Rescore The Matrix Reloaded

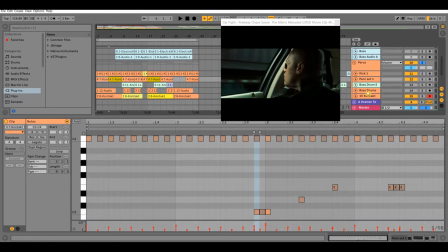(6:37)
It just kind of, it makes it sound fuller, makes it sound bigger. It didn't sound big enough before, so you kind of layer it here to just kind of add more rhythm.
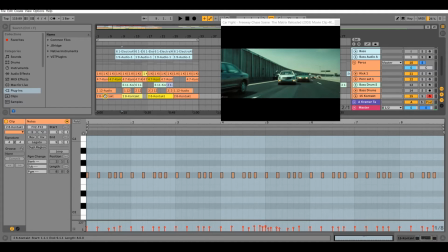(6:48)
You kind of feel it more than you hear it. And then I have the pattern kind of switch up once the action picks up on screen.
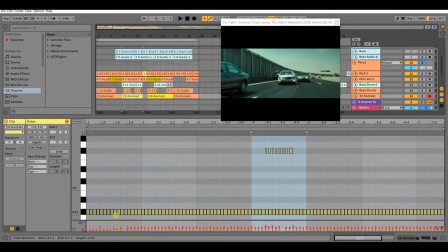(6:56)
I'll go into that more in detail a little bit later on. But we kind of pick up the intensity here with these 16 30-second notes here, and just kind of let that go. And let me play it real quick so you can hear it.
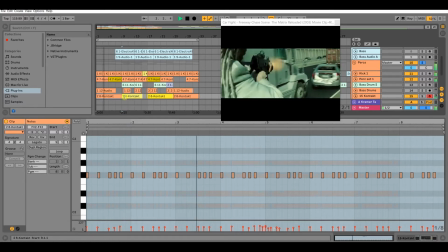(7:15)
And the reason why we switch it up here,
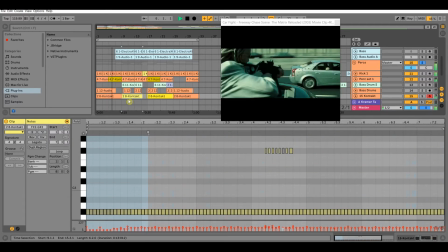(7:20)
well, let me shut up, let you hear it first.
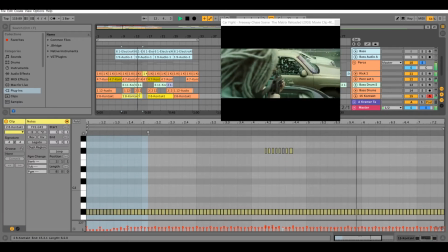Okay, so I wanted to point out, so the reason why we switch it up right here, because if we look at the video itself,
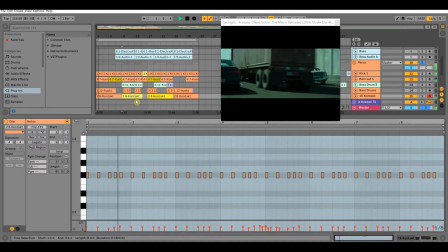(7:47)
you know, when it first started, it's action, you know, the guy's shooting, but then, you know, our heroes, Morpheus, Trinity, and all them, they get away from him, but he comes around the truck,
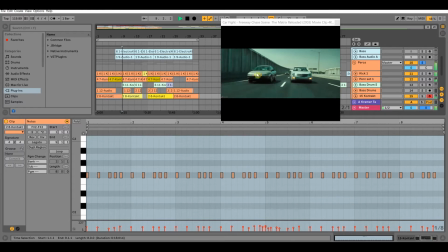(8:02)
and, you know, the action kind of picks up here. He's trying to get around traffic in the shoulder lane here to get to them, so we want to kind of emphasize the dire situation that our heroes are in right now by picking up the intensity with the drums.
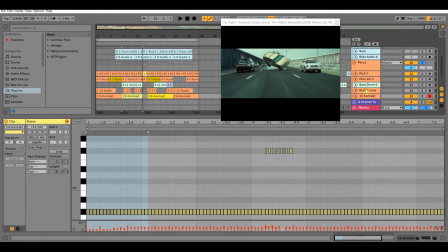(8:18)
So all right, that being said, let's go to the next instrument, which is more drums.
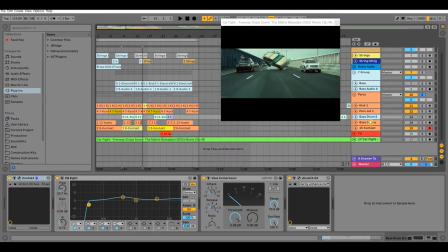(8:25)
Surprise, surprise. And I think I want to start with this one.
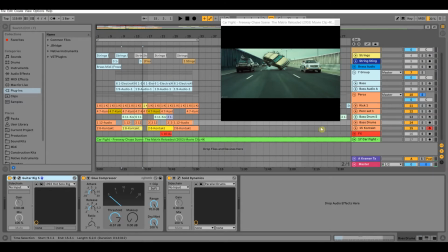(8:33)
Yeah, so this is an audio file. It did come from Contact. I don't remember which library to be specific, but you know, Contact kills your memory,
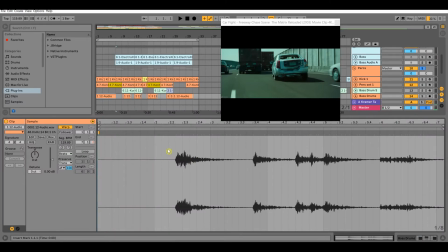(8:45)
so I ended up having to bounce this guy out into an audio file and just kind of place it where I wanted it to be. But the main point of this sound is a bass drum,
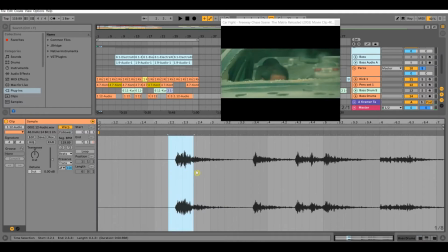(8:56)
and the bass drum hits, if you look at where it's hitting, I use the bass drum to kind of emphasize something happening on screen.
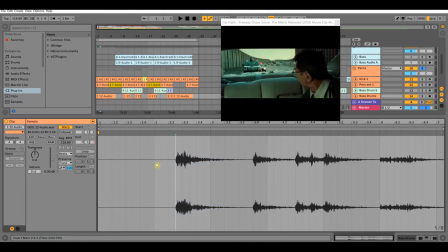(9:04)
So like this first hit here is when we first where the bad guy, the main bad guy in this little scene here, he's first introduced to us, the viewer, and I wanted to emphasize his intro with a hit here.
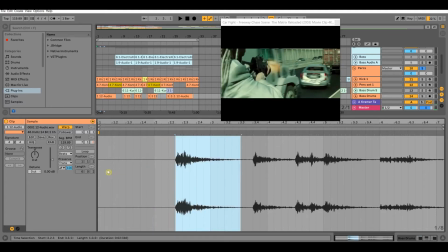(9:19)
So I'll show that.
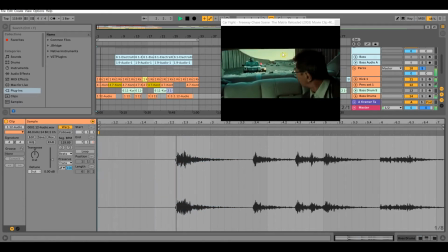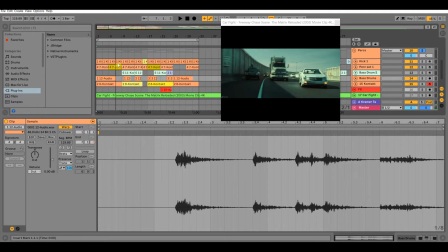(9:32)
All right, so, and you'll notice kind of I do that a lot. So when stuff happens in the video, I add little layers,
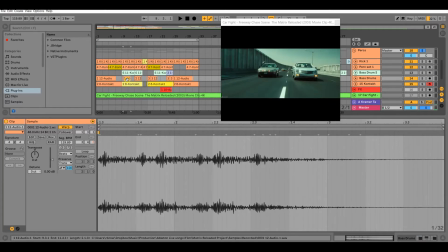(9:41)
little elements of a percussion or of, you know, an instrument. We'll get to the instruments later on, just to kind of emphasize that something cool or something, you know, out of the ordinary is happening on screen. So again, more bass drums here, just to emphasize something cool is happening.
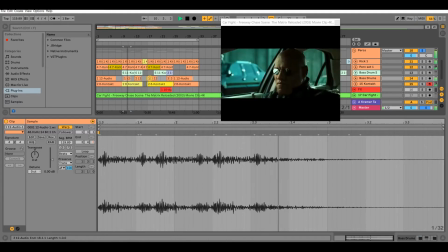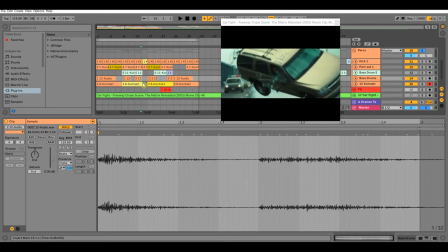(10:17)
Oh, and another thing too, so you notice how the drums kind of go out right here once it goes in the slow-mo scene. So the action kind of, it's still action packed. There's a car flipping on the highway, but the fact that it slowed it down, you know, clearly they wanted to draw emphasis to this car flipping.
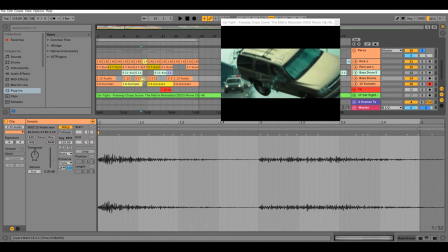(10:36)
So I kind of had the drums come out a little bit just to let the viewers kind of take it all in.